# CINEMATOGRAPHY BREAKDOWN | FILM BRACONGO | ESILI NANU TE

Je me disais, quand je faisais ce document, où est-ce que je vais trouver un endroit? Parce que je ne voulais pas peindre un mur en bleu.
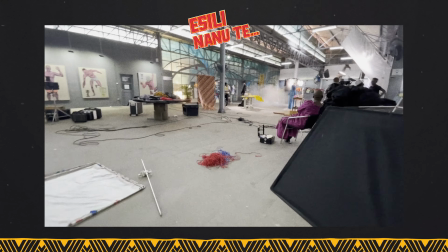(8:19)
Alors, on a trouvé cet endroit. Et l'endroit, comme vous le voyez, c'est une sorte d'hangar très ouvert où il y a la lumière qui entre.
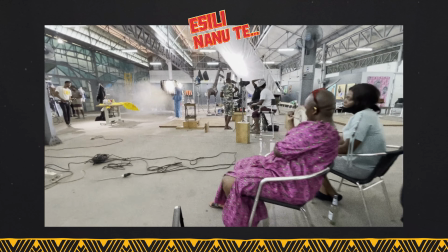(8:25)
Il y a une grande lumière qui entre par-dessus. Mais sur le plan, j'avais choisi ça entrer plus par l'arrière.
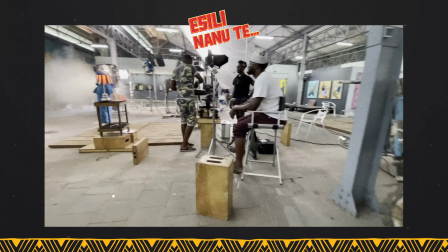(8:30)
On sait voir tout le background qui est en bleu. Et je pouvais facilement ramener mes éléments, que ce soit les couleurs jaunes sur les tenues,
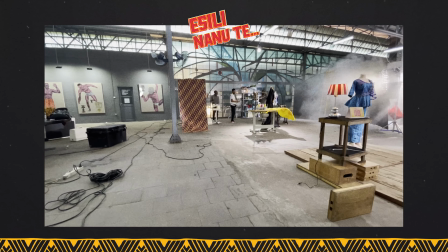(8:36)
la tenue blanche de l'acteur et même les points rouges que j'ai eu à mettre par-ci par-là pour donner. C'est ainsi que j'ai réfléchi sur ce plan, comment je pouvais avoir ce côté cinématique où les tons de couleurs sont vraiment bien présentés et où l'environnement me permet de travailler par sa grandeur.
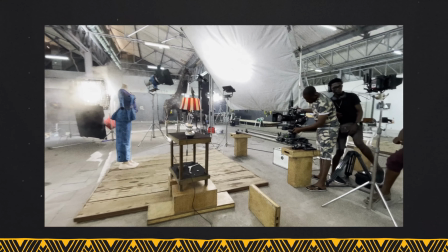(8:52)
Je peux placer mes grosses HMI ou je peux placer mes gros Batfly, comme on dit les diffuseurs que vous voyez là.
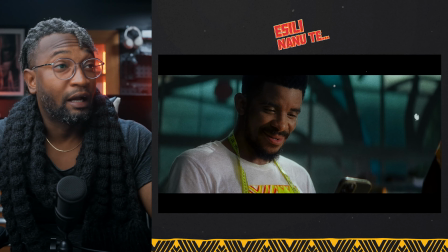(9:01)
Pour parler de la lumière de cette scène, comme vous voyez sur ce plan rapproché, où ça nous montre quasiment tout ce que je viens de dire,
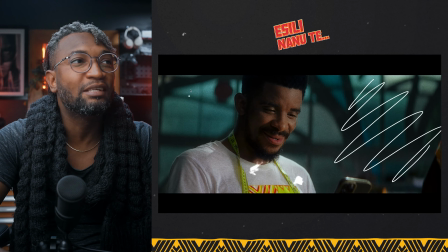(9:07)
parce que ici on sait déjà voir le bleu qui domine quasiment partout. Cette image est quasiment bleue. Mais néanmoins, nous avons encore nos points jaunes qui ont été choisis sciemment, que ce soit sur le maître ruban que l'acteur porte, ou même sur son t-shirt.
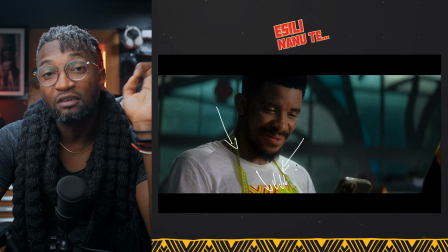(9:22)
Et même là, on a encore les points rouges, parce qu'on devait forcément en avoir. Et on en a encore là au coin, et aussi là.
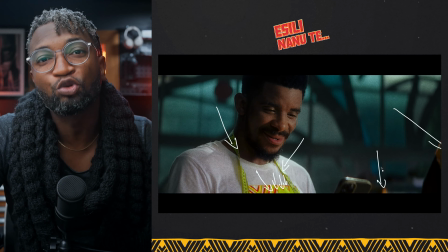(9:29)
Donc ici, on sait voir vraiment comment cette couleur, comment je voulais travailler sur la couleur pour que ça se présente très bien. Ce qui me pousse à dire que le rendu final n'est pas toujours un problème de la post-production. pas d'étalonnage. Les gars, ne faites pas l'erreur que moi je faisais souvent en pensant que l'étalonnage pouvait tout arranger, que si vous me donnez une vidéo, je vais vous faire un rendu. Waouh! Non, c'est vraiment faux. Ne croyez pas à ça. Tout commence au début de la production. Quand vous vous arrangez à avoir un travail de qualité, rassurez-vous que tout est bien réfléchi dès le départ. Ici, moi, je voulais avoir que 3 couleurs, travailler sur un ton de couleur qui serait assez super pour moi.
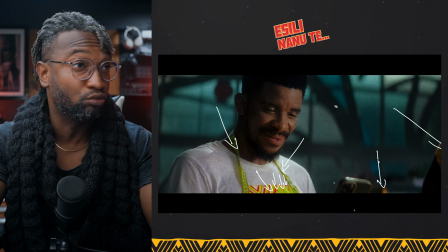(10:02)
Parce que si vous me donnez cette vidéo et que vous la mettez sur, vous mettez le personnage sur un fond blanc, je pense pas que le rendu serait comme ça.
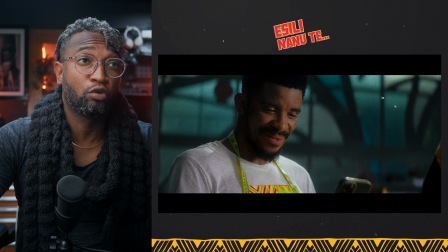(10:13)
Maintenant, s'il faut parler de la lumière, on comprend que sur ce plan, j'avais un grand diffuseur. Un grand diffuseur 12 par 12 que j'avais mis de ce côté-là, que j'ai fait bondir mon HMI de 4 kg.
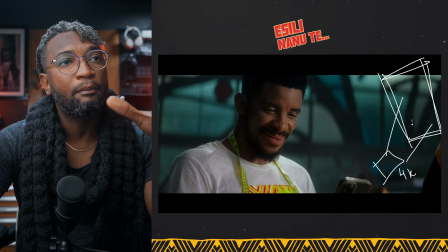(10:24)
Alors, la lumière, l'HMI vient bondir là pour repartir sur le visage du personnage.
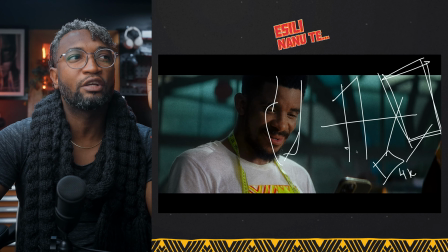(10:30)
Mais je pense que j'avais encore ajouté un autre diffuseur de ce côté. Mais là, par derrière, vous sentez cette lueur de lumière qui vient là pour le détacher, comme j'aime bien le dire.
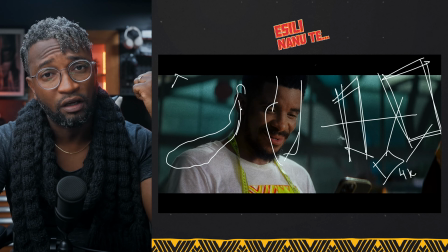(10:40)
Si vous avez suivi toutes mes analyses sur The Last of Us, je pense que vous allez voir ça, où je parle toujours le fait de détacher le personnage avec le fond.
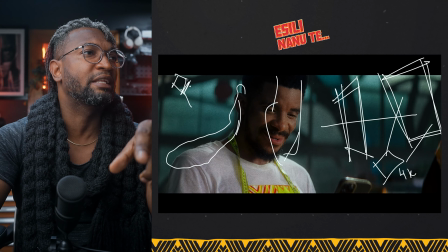(10:47)
Et ici, il y a une lumière que j'avais placée par-dessus qui vient pour placer,
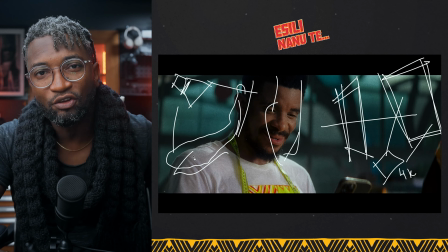(10:51)
vraiment pour décorer ou donner la ligne à mon personnage, afin qu'il soit détaché du fond. Ici, je pense avoir utilisé que ces 2 lumières, mais on va le voir exactement sur le slide qui suit.
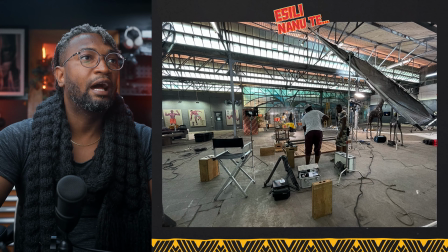(11:02)
Comme je l'expliquais là tantôt, on sent que là, on a le grand butterfly qui est là, le grand 12 par 12 et la chemise 4K que j'avais pas encore allumé,
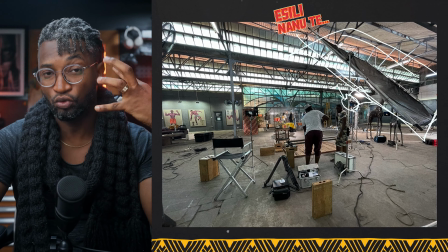(11:11)
mais que j'avais rajouté pour donner beaucoup plus de puissance sur le visage du personnage parce que c'était sa réaction que je voulais avoir.
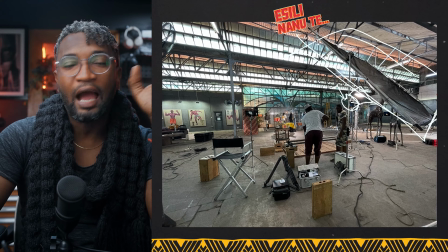(11:18)
Et j'avais rajouté quelques LED pour donner plus de input afin d'avoir un output assez puissant pour aller vers le personnage que vous voyez, il est là tout petit. Alors, la lumière dont j'ai parlé sur lui, vous avez remarqué, il y a de la lumière placée, je vais enlever,
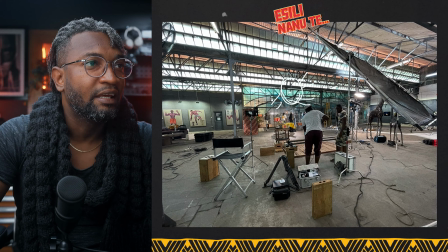(11:34)
il y a cette lumière là que c'est moi qui l'ai placée pour donner le contour du personnage. Et sur l'angle qu'on a utilisé, j'avais placé la caméra de ce côté-ci afin que cette lumière-ci devienne son background derrière.
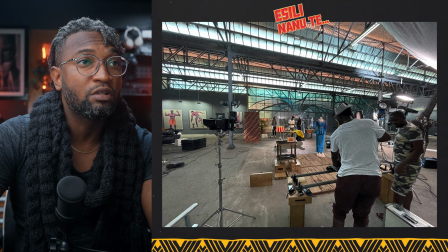(11:48)
Sur ce plan, je me suis encore un peu plus rapproché pour nous montrer, j'avais utilisé 1, 2 lumière plus la 3e. Donc, il y avait toutes ces lumières sur lui et le personnage, mon cadrage était quelque part là où je l'avais en train de travailler.
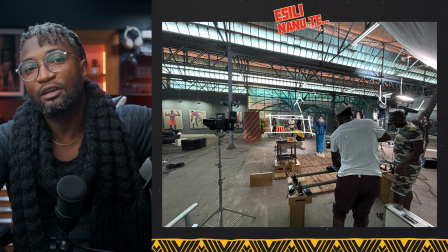(12:01)
Et voici la lumière dont j'ai parlé tantôt là en disant qu'il y avait la lumière par-dessus pour le détourer du fond.
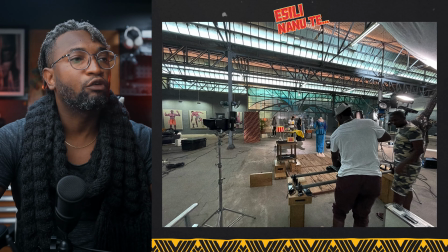(12:07)
Mais ce qui est sûr, donc, ici à l'arrière, si vous remarquez, cette partie n'est pas trop bleue, c'est un peu jaunâtre.
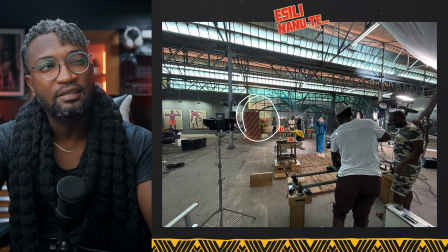(12:12)
Pourquoi? Parce que j'avais placé la lumière Arri 5 kg tungstène derrière qui a le jaune.